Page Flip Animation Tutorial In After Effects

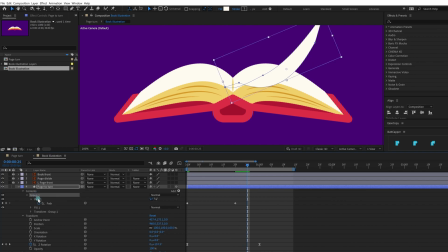4:02 that let's add even more in between keyframes let's
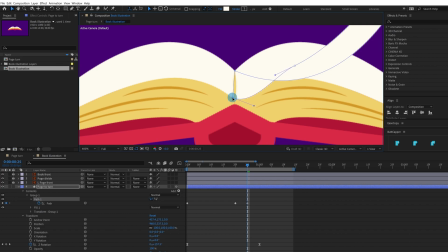4:07 move this over here this one over here add even more keyframes and at the end we are going to again just align it properly at these two points
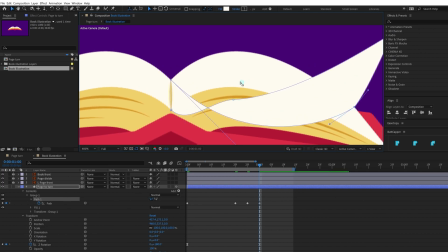4:24 and at the end we are going to properly trace this ship over here
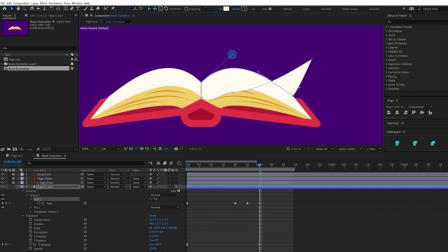4:32 so use the bezier handles to change the curve of the ship so
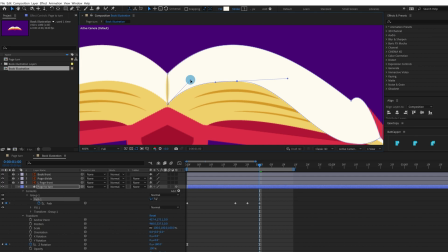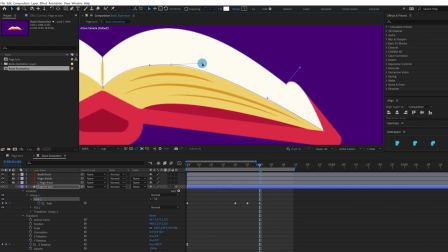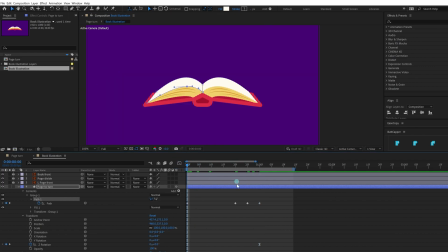4:54 this particular path is fully traced this last keyframe is properly aligned but we have we need to add more in between keyframes so
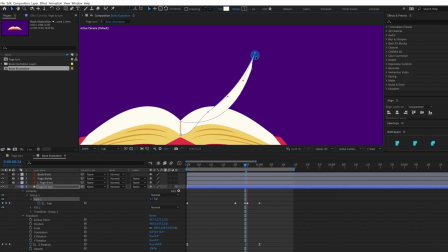5:04 at this point we are going to drag this point and put it over here or rather let's put it over here and try to add some in between key in between poses over here try to imagine
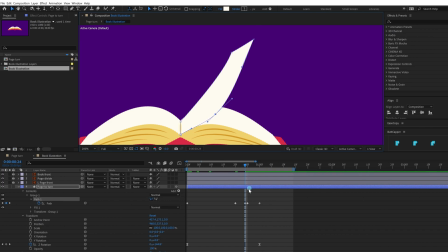5:23 how the paper would be in between these keyframes we
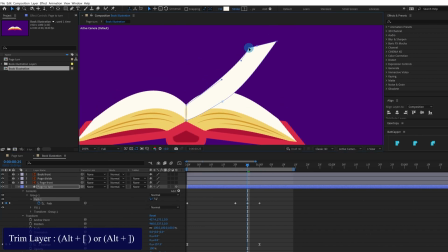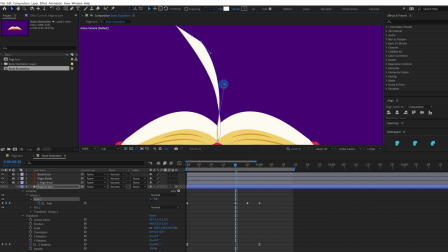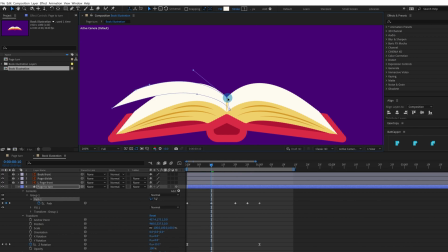5:49 are going to add even more in between frames over here and
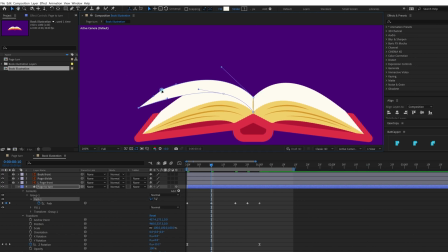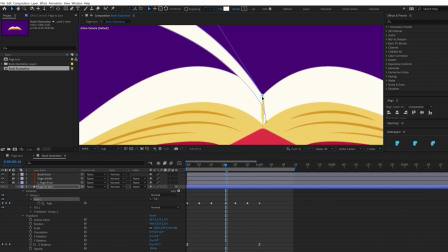6:05 also try to manage and just keep in mind that this two dots
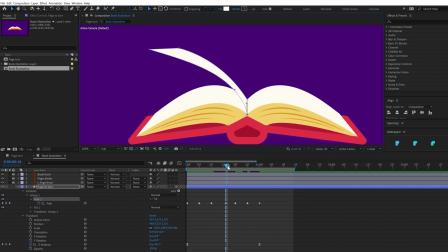6:12 should be exactly at these two corners always let's preview the animation So here there is a very nice twist you can give it like this to get a bit paper effect.
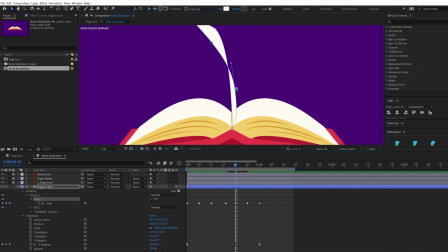6:35 We can even exaggerate this part even more.
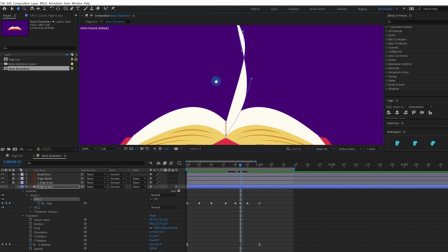6:43 Let's give a slight twist over here as well so that we can get that paper fill.
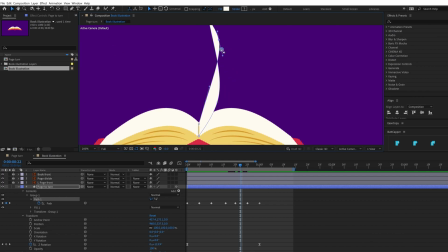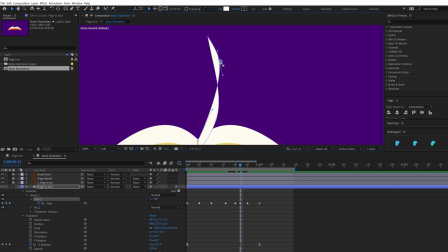6:55 let's break the bezier handle over here to get a sharp corner to break the bezier handle we can use this tool convert vertex tool to break the bezier handles let's
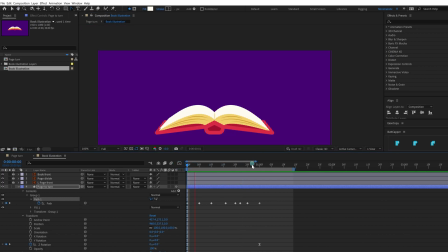7:13 preview the animation now
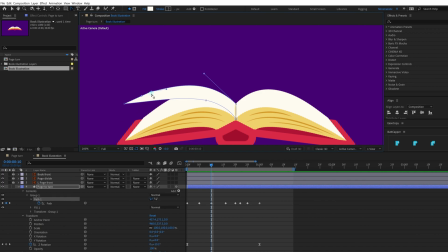7:19 Now, we can even give some more twist over here as well and
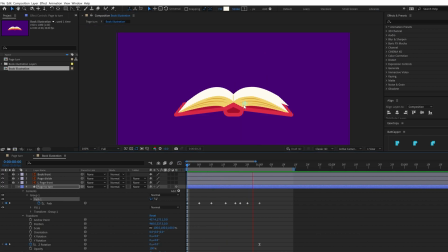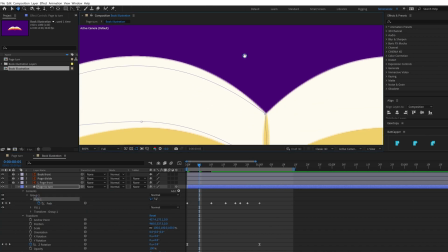7:33 fix the in between frames accordingly over here.
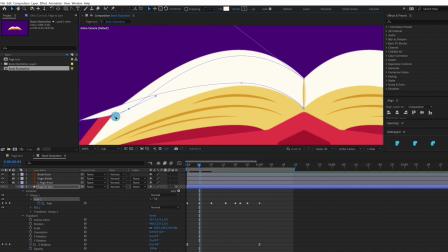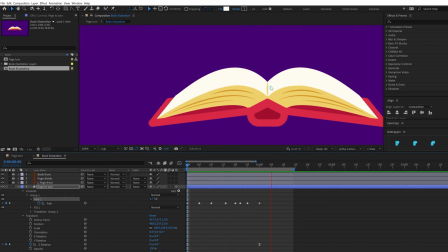Now to add some follow through, we can give these keyframes a bit offset.